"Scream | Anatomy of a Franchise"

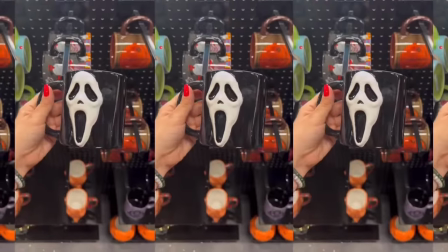Amongst the legacy franchises, it certainly has the largest modern online fandom surrounding it, and that at least at the moment gives it a bit of a unique feel to it.
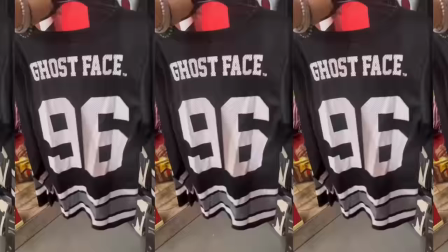You don't see nearly as much merchandise for other franchises around in public, like you see Ghostface on things.
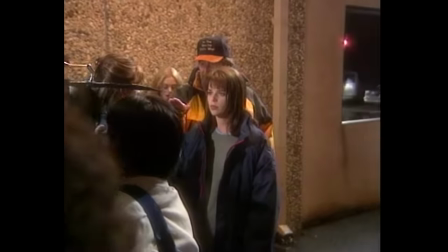And it wasn't just Williamson and Craven on this project that were at their best. The whole production was operating like a well-oiled machine.
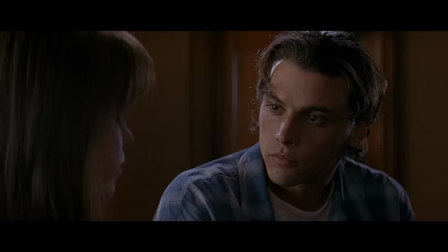From the sets, to the costumes, the music, the lighting.
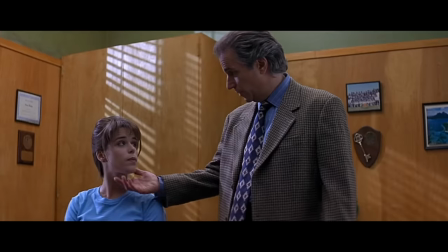Everything here works so well and just came together near perfectly, so much so that it's a little staggering to witness it.
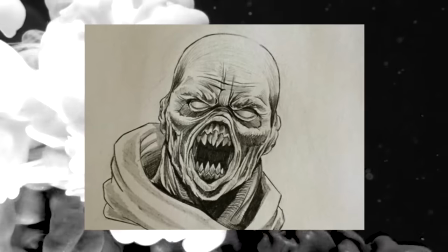The Ghostface design took a great deal of stages and refinement to get to the final look featured in the film.
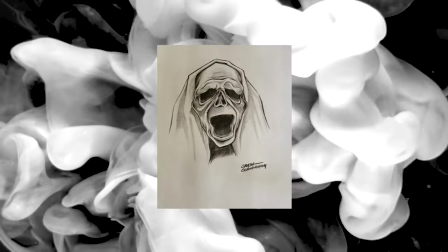The production was in an interesting spot, in being too creatively open in what the design could be, because in the script,
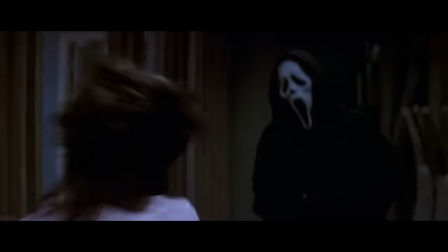Williamson had only specified that the killer was wearing a mask, but never describes the mask or costume in any detail at all,
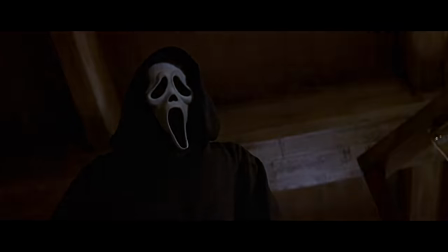except for one moment where it is described as being ghostly.
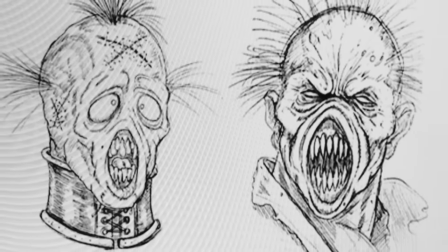This led to the team to focus on that single word, and try to create a killer based around this ghost motif.
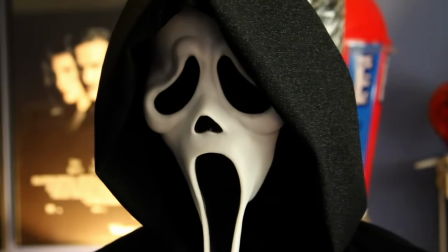In that mindset, the robe that the killer originally was going to be wearing was going to be sparkling white instead of sparkling black,
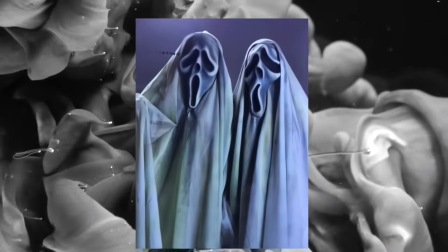to make him look like a cartoon ghost, almost to be reminiscent of a sheep ghost like in the original Halloween.
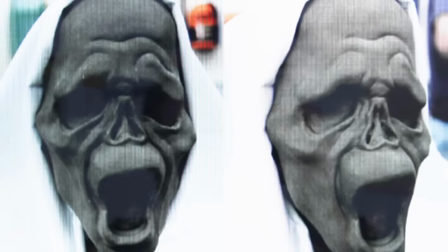But when they did initial screen tests, it looked like he was a slasher Klansman, and they decided that changes had to be made.
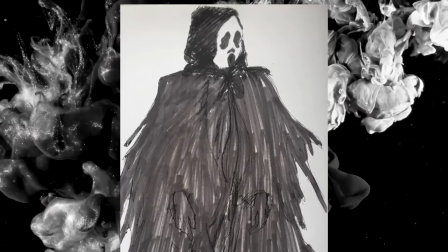They eventually landed on the same design except now in black to give it a Father Death, Grim Reaper kind of vibe.
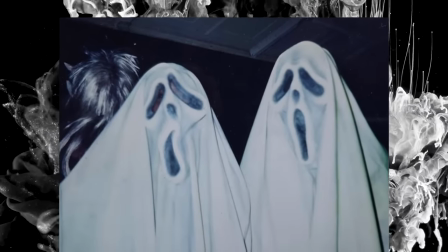As a side note, I've seen people argue online that they should bring back the white costume to be used for just one Scream movie that is set in a snowy location.
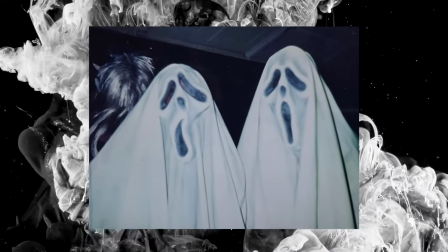Which I think could be a great shakeup for the series and would actually work. There should be more snow horror movies in general.
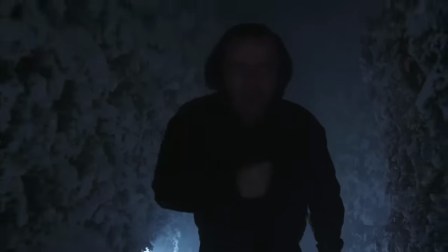I know they're very hard to make and also expensive, but they also are always fun, and the setting adds a great deal to the isolation of the horror.
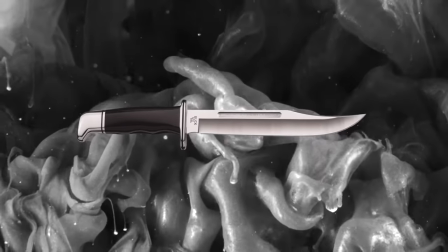The knife that Ghostface uses in every single film is a Buck 120 hunting knife
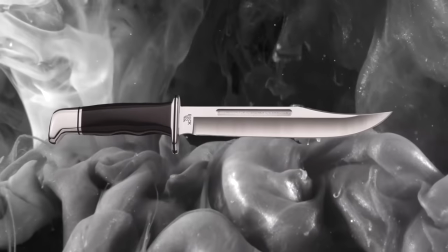that is very recognizable with its black handle and eye-catching divot on the other end of the blade.
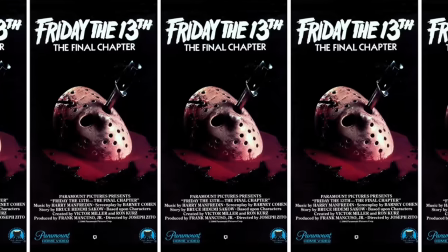I doubt this is the reason they picked this,
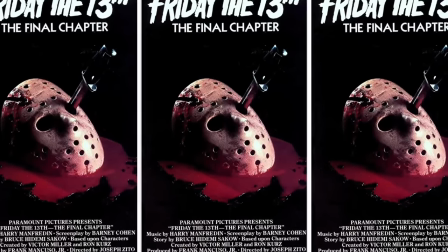but I do think it is very funny that it is the exact same model knife that has been driven through Jason's eye in the poster for Friday the 13th,
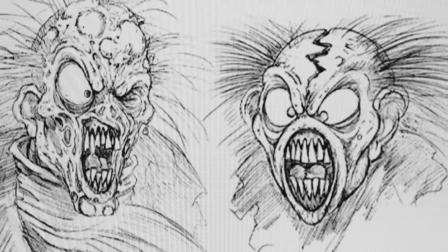the final chapter. The mask itself was another huge legal issue on multiple fronts,
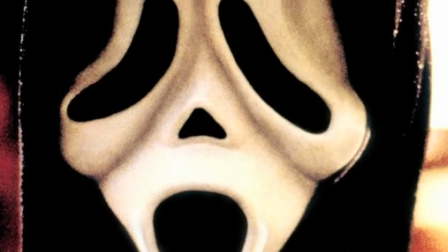because it already existed and was not created for this movie, similar to the Michael Myers William Shatner mask from Halloween.
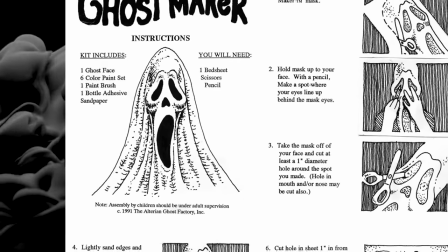In 1990, makeup artist Lauren Gittins designed this concept art for an elevated visual design of
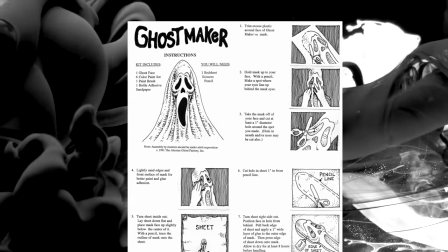a sheet ghost that could be used in a possible future film for Altarian Studios, who did the makeup work on films like Hocus Pocus,
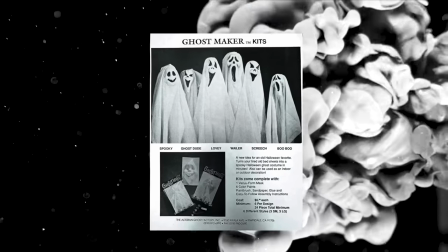Army of Darkness, and the Child's Play films. During a time of low business offers for the studio, they started a new division of making Halloween costumes,
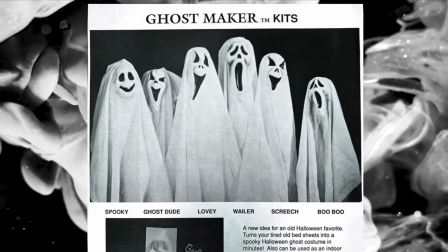including a line of 6 ghost designs, one of which was the first stage of what we would later know as Ghostface.
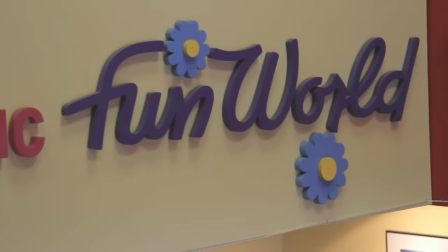Then came a company called Fun World in the early 90s,
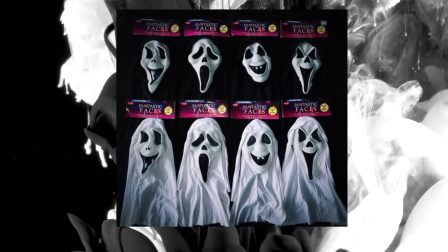who were notorious for stealing designs for other companies and slightly modifying them for their own cheaper Halloween masks,
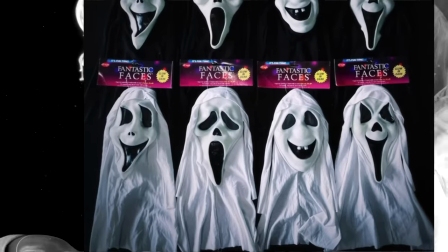which they famously did with the Ghostface design.
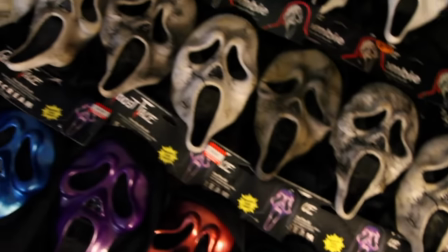During pre-production, producer Marianne Maddalena brought the Fun World version of the mask in as a possible inspiration for where the team could go with the design,
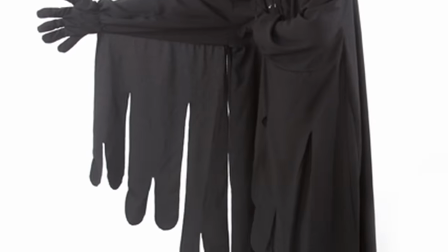and Craven loved it so much that he became fixated on it and wouldn't budge,
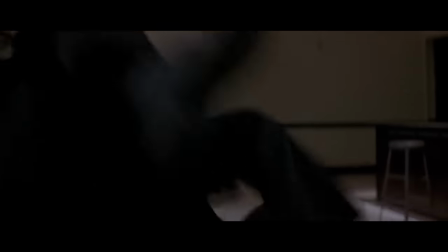saying that that was the exact mask that they had to use in the film, and not a stylized variation take on it.
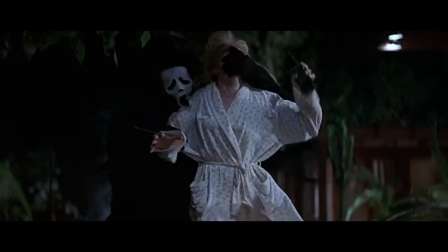That specific mask was the one for the movie. But a deal with Fun World could not be negotiated in time, who did not want their mask associated with the film. Greg Nicotero of Walking Dead fame was hired to create a knockoff
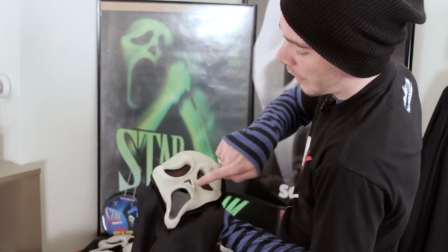mask that was different enough to where they wouldn't get sued for using it.
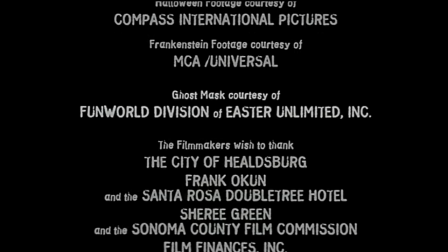But this ended up not being needed because a deal was finally reached between the studio and Fun World that allowed the production to use their version of the mask.
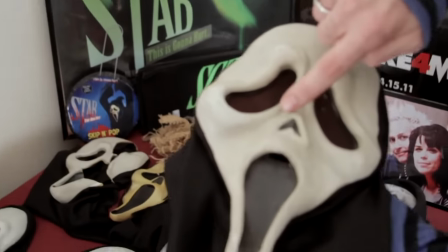Although this deal came after production had already begun,
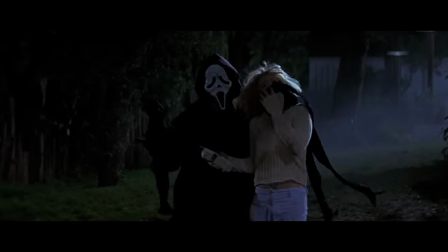and so the original weird-looking mask can still be found in a couple quick shots in 2 scenes in the first movie, the opening sequence and the scene with the principal.